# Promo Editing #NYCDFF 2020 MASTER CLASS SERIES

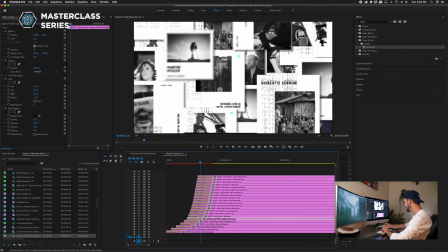[29:02]
So there's only about 6 or so different pictures in here, and then they all just keep playing over and over again. But because it happened so fast, I gambled on the fact that no one would notice, and I think that turned out pretty well.
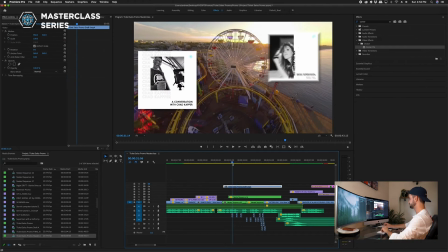[29:19]
And because those graphics are so massive, I actually ended up exporting this nested clip as is,
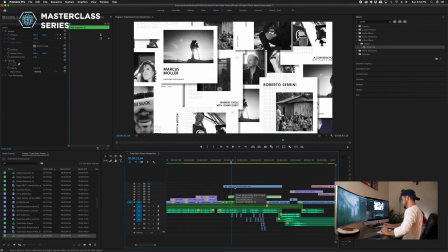[29:27]
and then bringing it back in as just a H.264 MP4 file, and that saves a ton of time for your computer,
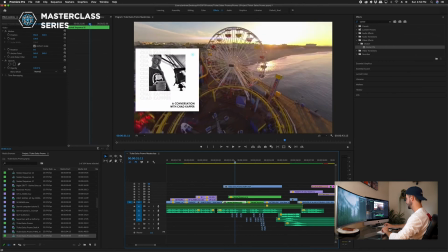[29:34]
so it doesn't have to try to render those every time. And then of course I added the pop tags underneath, and that's just a cool sound effect you can find.
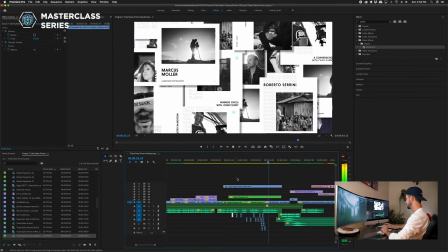[29:42] Editing, storytelling, visual effects, and more.
And the idea with making them pop exponentially faster as they went on was just to really like show the viewer that there are tons and tons of classes to choose from.
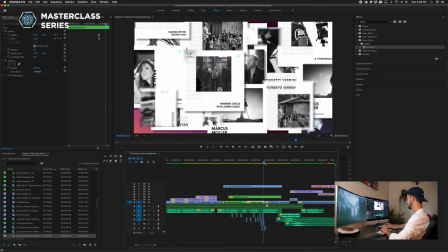[29:59]
Of course, we didn't expect them to be able to catch every little detail. That was not the point.
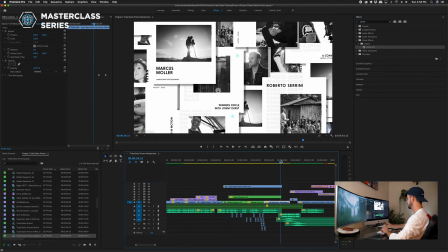[30:03]
It was more so to convey that there are a lot of different classes and things that you can learn at this festival. All right, so now we're pretty much at the end.
You won't want to miss this. Tickets on sale now.
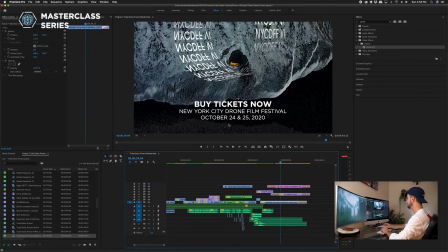[30:16]
So I decided to use the same top-down clip because it really works well for throwing text over top.
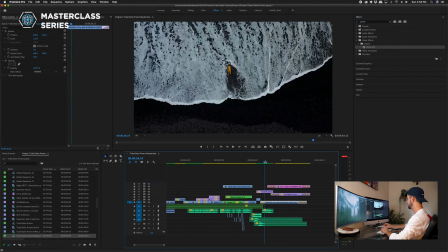[30:23]
I talked about earlier keeping the information in your promo is pretty concise and to the point. So we start with this tickets on sale now animation, and then it cuts to
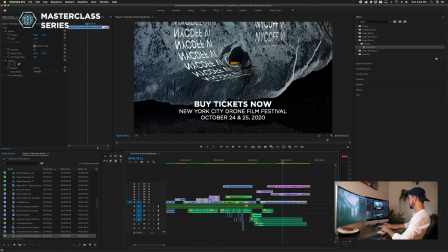[30:35]
a version of the festival logo and just the bare bones information that people can comprehend and read within a few seconds. Buy tickets now, the name of the festival, and when the dates are.
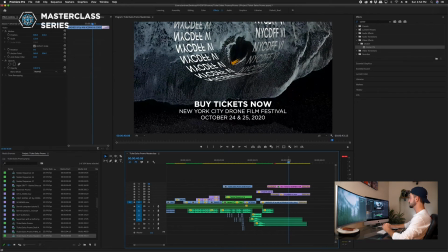[30:47]
We didn't even bother showing them or telling them where they can buy the tickets because the main platform for distribution, like I talked about earlier, is Facebook and Instagram. So that gives you a great, huge description area to put things like links for buying tickets and any extra details that your audience might need to know.
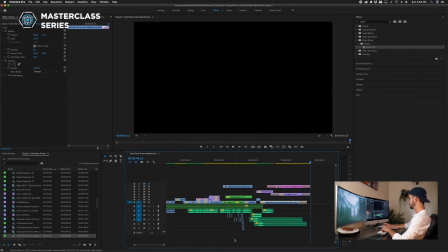[31:08]
And then I just fade everything to black. Clear indication that the promo is over, and total runtime 43 seconds. That's something to note too. Instagram limits your videos to 1 minute.
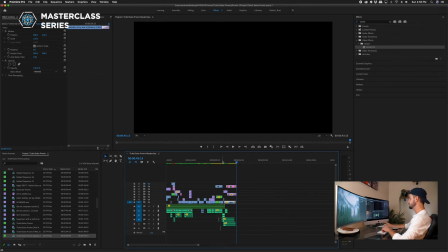[31:24]
While you can use Instagram TV to post things longer, I wouldn't recommend going over. Keeping it between 15 to 45 seconds is pretty common for promo videos.
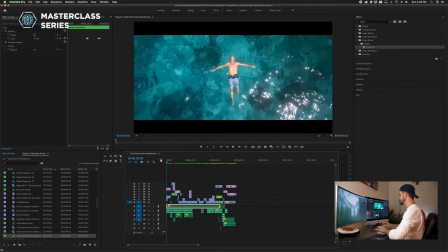[31:36]
Even a minute tends to get a little long. And you can see we packed a lot into that 45 seconds, so it doesn't even. It doesn't feel like it's that short. It feels longer than that.
This year's New York City Drone Film Festival.
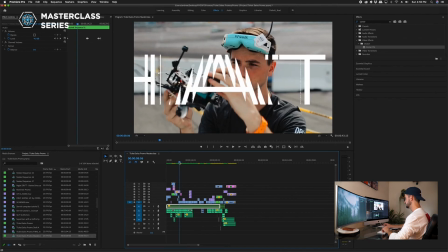[31:49]
Because of how much information we were able to put in there. So it's very informative, but you want to keep your viewer engaged.
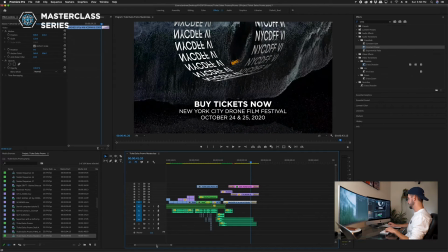[32:00]
Okay, so now we can go back and I'm going to talk a little bit about sound design.
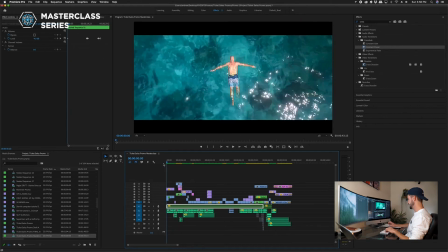[32:05]
This specific promo, I didn't do a ton of adding any sound effects, things like that, because it wasn't really necessary.
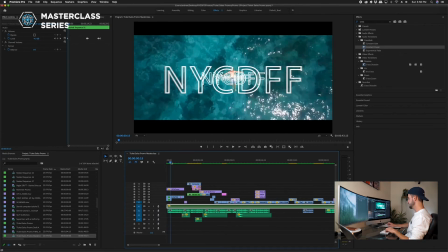[32:12]
With the voiceover, that was kind of the main focus of the video. So I didn't want to distract too much, but there are a few subtle touches.
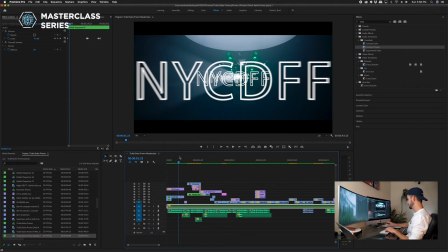[32:20]
Let's play it for a bit here, and then I'll stop and point out. And you can obviously see anything extra. This track right here, the A2 track, is the voiceover. The track above it is the song.
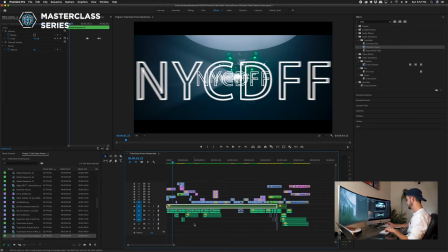[32:32]
Anything below that is going to be an added sound effect.
Festival is going to be a full-on interactive digital experience.
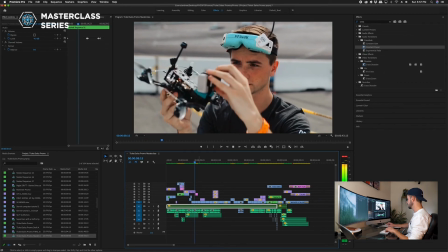[32:41] Learn from top drone experts. Chat with the biggest.
Okay, so right off the bat there, you can see.
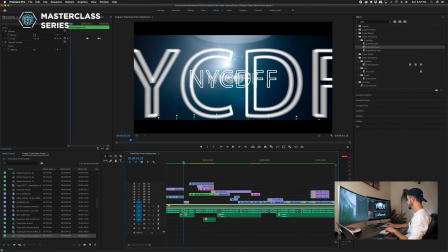[32:46]
I added the keyboard typing.
Going to be a full-on interactive digital experience.
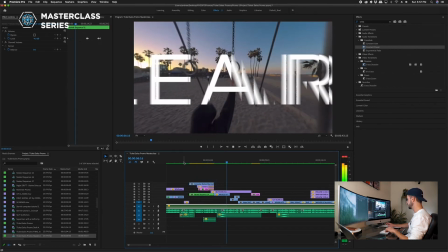[32:52]
The click.
Learn from top drone.
There's a swoosh right there.
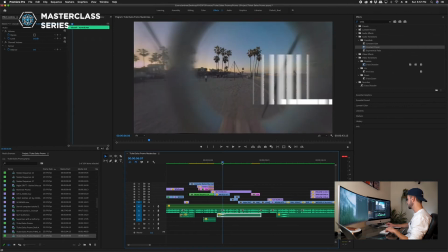[32:57]
And that's cool because it kind of accentuates both the drone flying through this ring, which is just absolutely insane that a drone can fit through there.
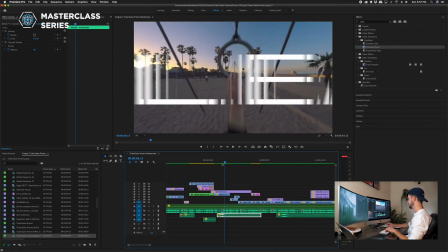[33:05]
But it also brings your attention to the text that's being brought on screen.
Learn from top drone experts.